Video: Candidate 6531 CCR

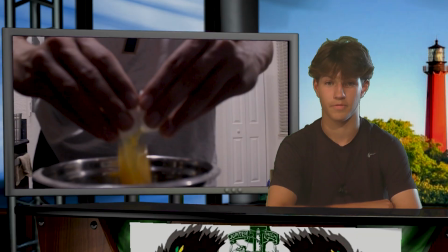(0:00)
This is my ACE Media Studies Creative Critical Reflection. My film. The Microwave Chef is about a young but talented chef named Guy. He cooks well, but his main piece of equipment he uses is a microwave, so he isn't taken seriously. The genre is comedy and satire. How does your product use or challenge conventions?
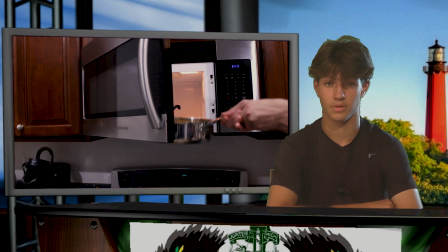(0:18)
I utilize camera shots to convey meaning. This shot used a long, shallow focal length, but then transitioned to a wide one.
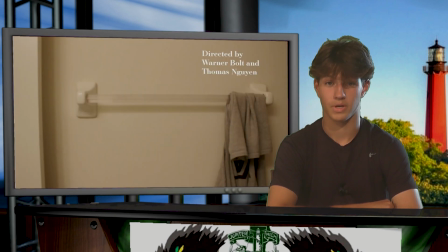(0:26)
This was done to indicate a more goofy or silly tone. The medium shot was chosen because it was one of the best shots to show for the elements in the scene.
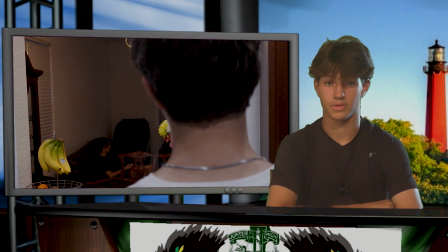(0:35)
This over-the-shoulder shot is used to show the connection of Guy to his friend.
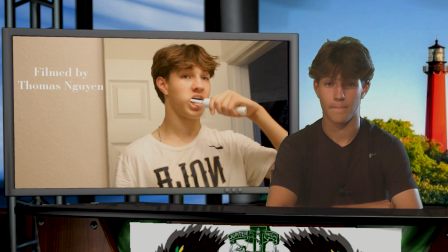(0:41)
I used the rule of thirds in composition that shows Guy brushing his teeth in the upper right corner. He is facing away from the center, expressing how he is in his own little world and we are viewing him from a third-person perspective. Then the tiles fly in from the opposite side, attracting the audience's attention.
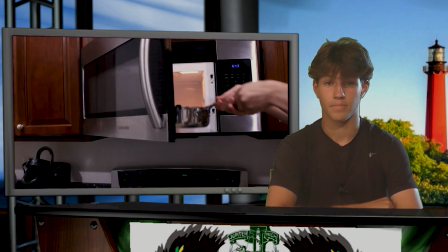(1:01)
As part of the mise en scene, the major props in the film is a microwave. This indicates that Guy can cook anything with it. This indicates that the genre is satire due to the fact that Guy is putting a metal pan in the microwave and exaggerating the capability of a microwave.
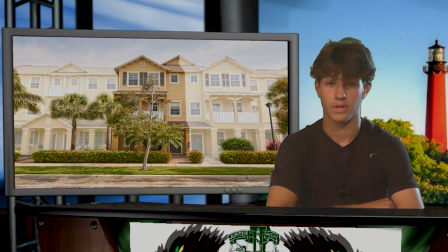(1:20)
Another part of mise en scene is the location and setting. In our film, the environment is very messy and disorganized. We can infer that it is disorganized because of his environment as he lives and operates in a messy environment.
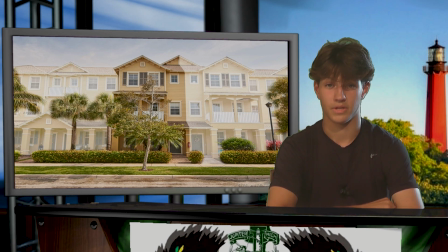(1:36)
The location does not indicate the genre. You can read how disorganized the main character is.
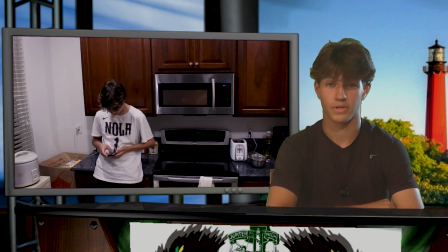(1:43)
The character's costumes are very casual and we have little to no speciality. We did not have to use different kinds of costumes since the video is supposed to resemble a more of a real-life situation rather than a fictional type of story where actual costumes are needed and involved.
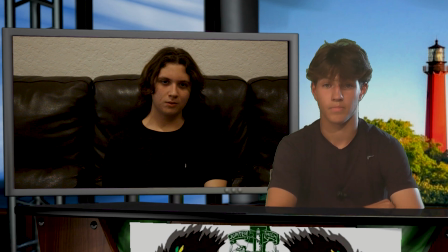(2:02)
We use naturalistic hair and makeup for realism purposes. Another part of mise en scene is lighting and color.
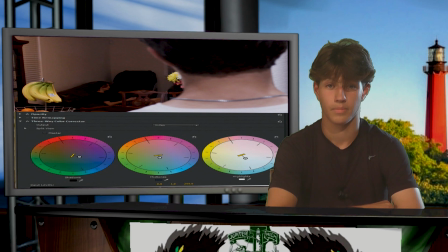(2:10)
A lighter, warmer color palette could dictate the tone of the film. For instance, my film has a warmer color palette to show a more positive tone. The lighting shows that the character emotions by physically showing it to the audience.
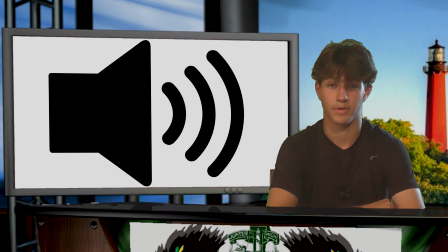(2:27)
Sound. Sound is very important because it adds to my film opener, as it adds a sense of realism to it. Most of the diegetic sound has been accomplished by Foley, as the microphone on my DSLR is not good enough quality, so the non-diegetic sound,
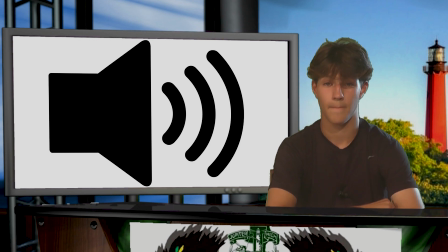(2:45)
which is supposed to be the soundtrack, was used to get rid of the silence of the film in the background and give it a more soft jazz sound to
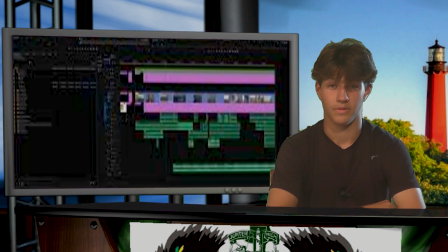(2:53)
lighten the mood. The editing we did was very basic and simple. This was to give the video a more formal, simplistic effect rather than overuse of effect and transitions. However, we still had color correction, masking, and other simple transitions to make the video seem a lot more smooth rather than just raw cuts.
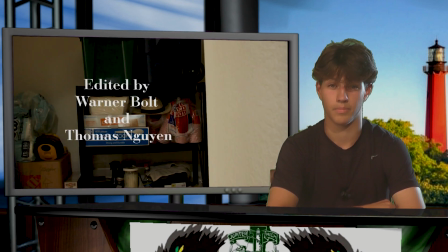(3:13)
The title and credits are used to display the meaning and key behind the people in film, who made it, and why it was made. In our film, it was called The Microwave Chef to describe what the show was about as a whole. It was supposed to be only Guy cooking the food and what made him very special.
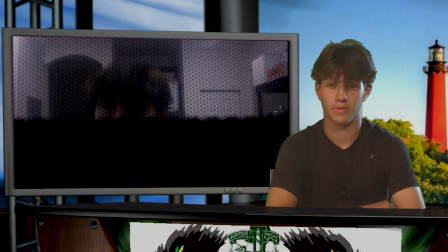(3:33)
How does my film represent social groups and issues? We represent a younger audience living in the middle class environment. This tackles one simple issue and that's it. How does your film represent to an audience?
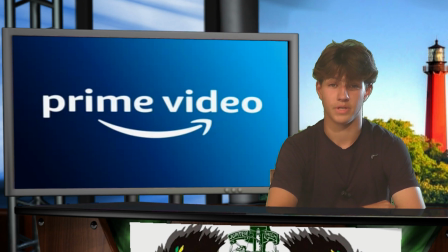(3:47)
Distribution, of course, of films. Most films are created for the intent of profit, whether it's monetary value or an artistic one. Thomas and I cooperated with each other in this film whilst producing this film, but Amazon Prime Video was the main distributor of it.